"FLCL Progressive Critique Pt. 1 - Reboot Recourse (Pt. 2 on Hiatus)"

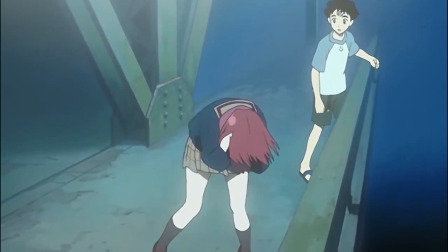(12:18)
An obvious example being the concept of overflowing, a term coined by Mamimi who never had a Medical Mechanica robot come out of her,
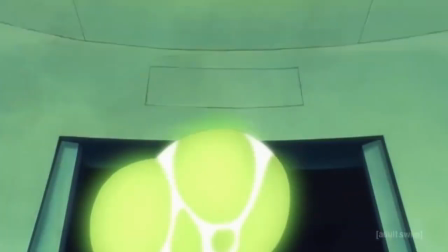(12:24)
becoming the core aspect of the show for… when a Medical Mechanica robot comes out of someone.
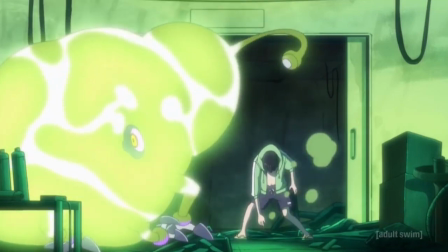(12:32)
Resulting in imitation rather than recontextualization,
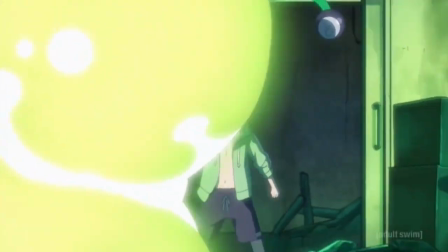(12:35)
merely using those identifiable concepts from FLCL to carry the show forward on 15 year old coattails.
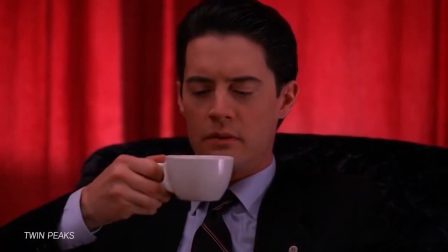(12:41)
When a good moment of recontextualization happens, it's often because the writers are manipulating the viewer's expectations,
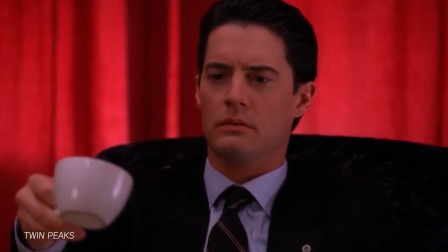(12:47)
reframing elements to create moments of shock value or discovery that play into the core theming or narrative of a piece of media.
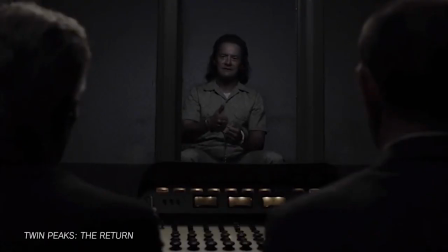(12:54)
What was once charming may now be sinister, and that's what makes its execution compelling to watch.
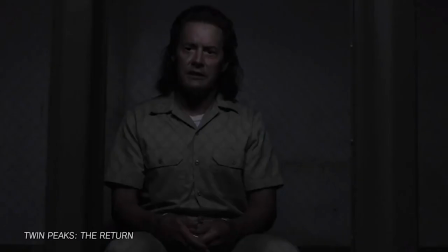(12:59)
It reminds us of how far the story and characters have come, taking those small moments and transforming them into something greater for both characters and the viewer.
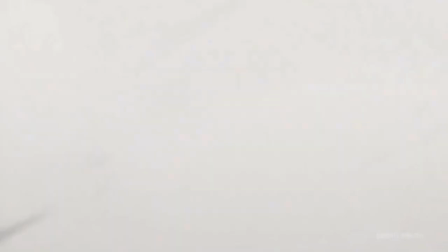(13:07)
But because Progressive doesn't understand FLCL, it's unable to make those moments of callbacks and repurposing work, either as standalone or sequel.
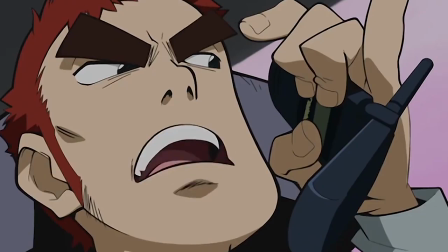(13:15)
The original wasn't transgressive just because of its unorthodox production,
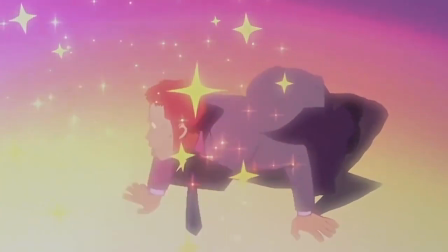(13:19)
but also because it didn't care of what others thought of it, and accordingly it didn't conform to any mold.
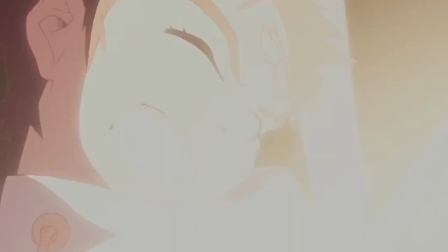(13:25)
But it still knew, even in its most random sequences, to always keep its eye on the ball, so come the end it could knock it out of the park with a satisfying conclusion.
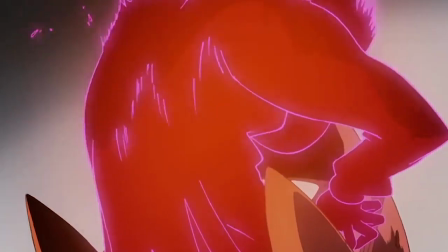(13:33)
And that freedom is what allowed it to transform itself into the cultural markstone it is today.
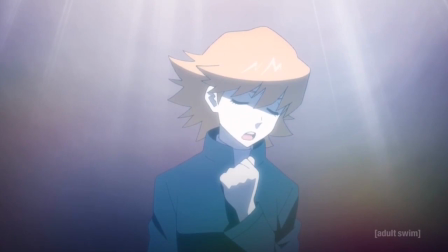(13:38)
But Progressive does care what others think about it, overly so to the point that it fails to carry that transgression with it.
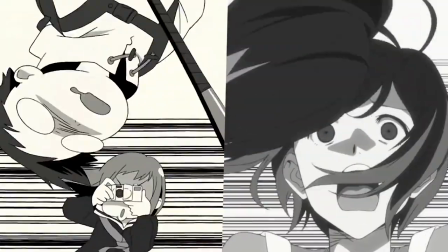(13:45)
It revels in the fact that, if only in name, it is fully coolly and is desperate to be seen as such,
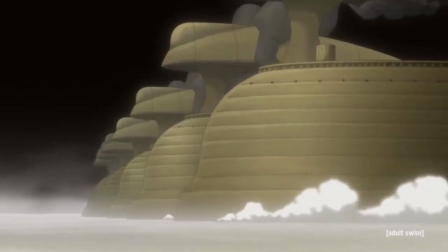(13:51)
exploiting imagery and characters when able in attempts to try and recreate the intense and raw feelings of the original via pandering.
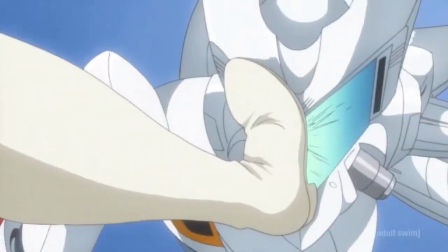(13:58)
I know I'm repeating myself here, but it's so intent on those moment to moment portions of its design that it loses sight of the bigger picture,
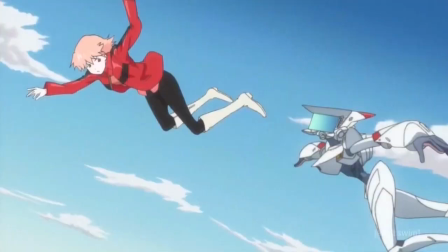(14:05)
thereby using its elements in superficial social manners that come off as contrived, all while stripping away any significant meaning they had prior.
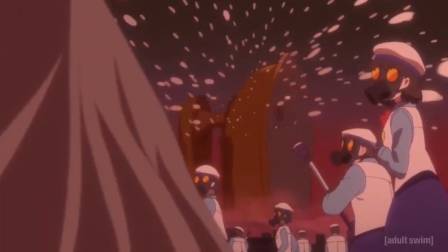(14:12)
While the latter doesn't make those elements inherently bad, it is reductive to those components and that ripples throughout the show's entirety,
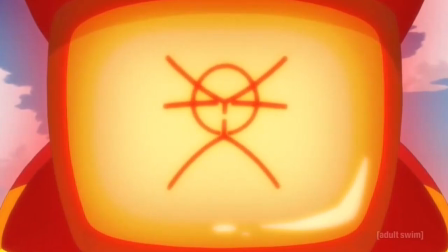(14:19)
making itself unfocused, especially in the way it handles its characters and writing. And those segments stand out as cheap attempts at fanservice and callbacks,
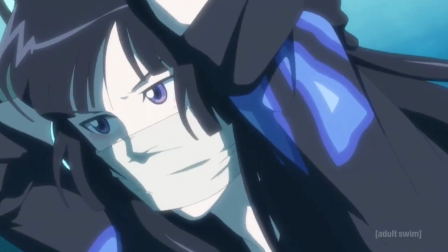(14:27)
not just to veterans of FLCL but newcomers too because they're done so regularly in a manner that's impartial towards the plot to the point of questionability.
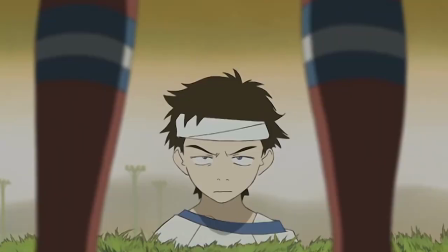(14:36)
Swinging the bat wasn't said because it sounded poetic, but because it played into Naota's character and lifestyle while working within the context of the episode.
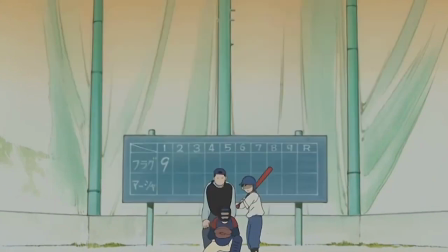(14:44)
A reminder that he never tries at anything in life, content with simply going through the motions.
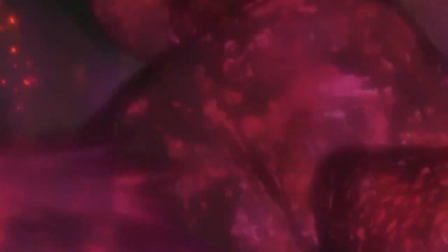(14:49)
Left behind in his brother's shadow, a baseball player he wanted to emulate so much so that he doesn't fight back against the nickname Takun from Mamimi,
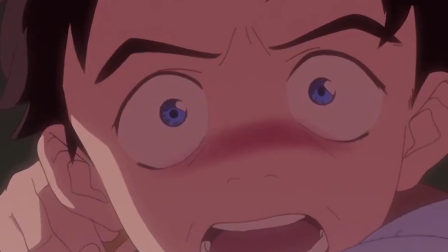(14:58)
a corruption of his brother's name, Tasuku. So it strikes an emotional and narrative chord when he finally takes matters into his own hands to move forward as a character.
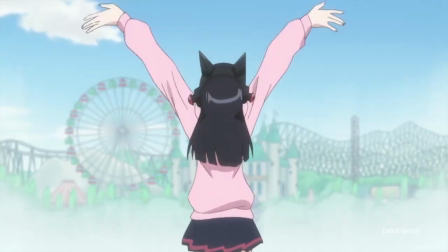(15:06)
Without that connection it just becomes an oddly placed and surface level statement, one that shatters under scrutiny because it doesn't relate to any of Progressive's characters or theming.
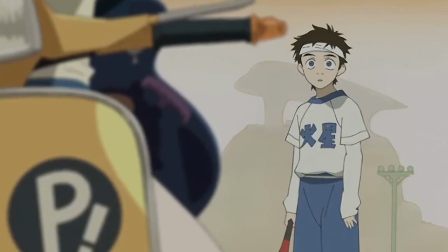(15:15)
Simply put, just because Haru, a character that doesn't really care about baseball, said it the first time doesn't mean it carries the same weight the second time. It's hollow and makes the show feel less like a passion project and more like the paid obligation that it is, like someone's lying in their interviews.
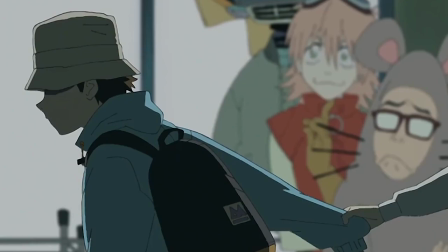(15:31)
You know, just because. FLCL may not have been particularly deep, but it had meat.
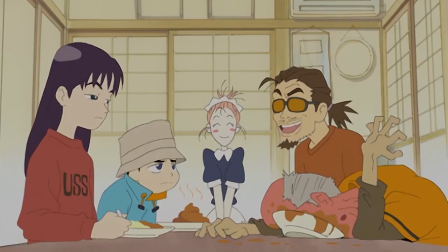(15:36)
Meat you could taste, full with spices, toppings, and extra sauce on the side just in case.
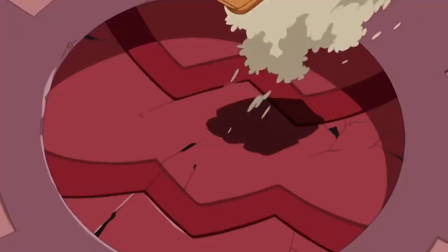(15:42)
It had all the right ingredients, and while Progressive may have copied them, it forgot that a dish is only as competent as the chef who prepares it.
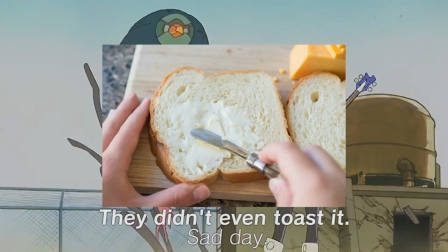(15:49)
And instead of making a 5 star dish, we got butter on bread, produced by a factory of terminators.
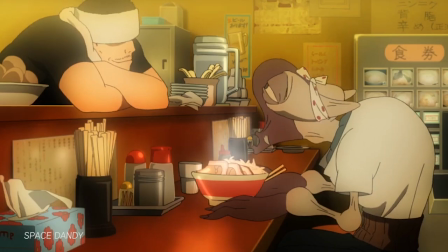(15:56)
And while sometimes it's nice to indulge in readily available junk food,
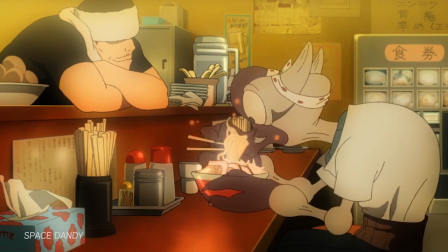(16:00)
there's a difference between consuming something you know is bad for you when it has a kick of flavor and actively consuming
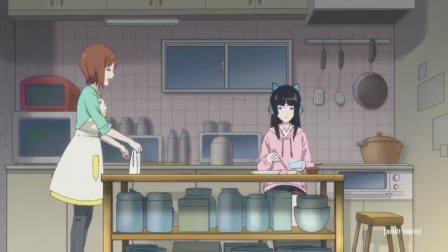(16:05)
knockoff foods that just leave you wishing you'd had the real thing instead because that's what Progressive is.
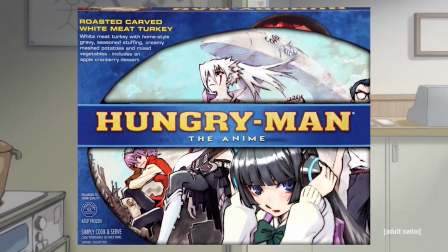(16:11)
Hungry Man, the anime, a low grade take on the real thing, packed to the brim with all the sodium and butter you could want.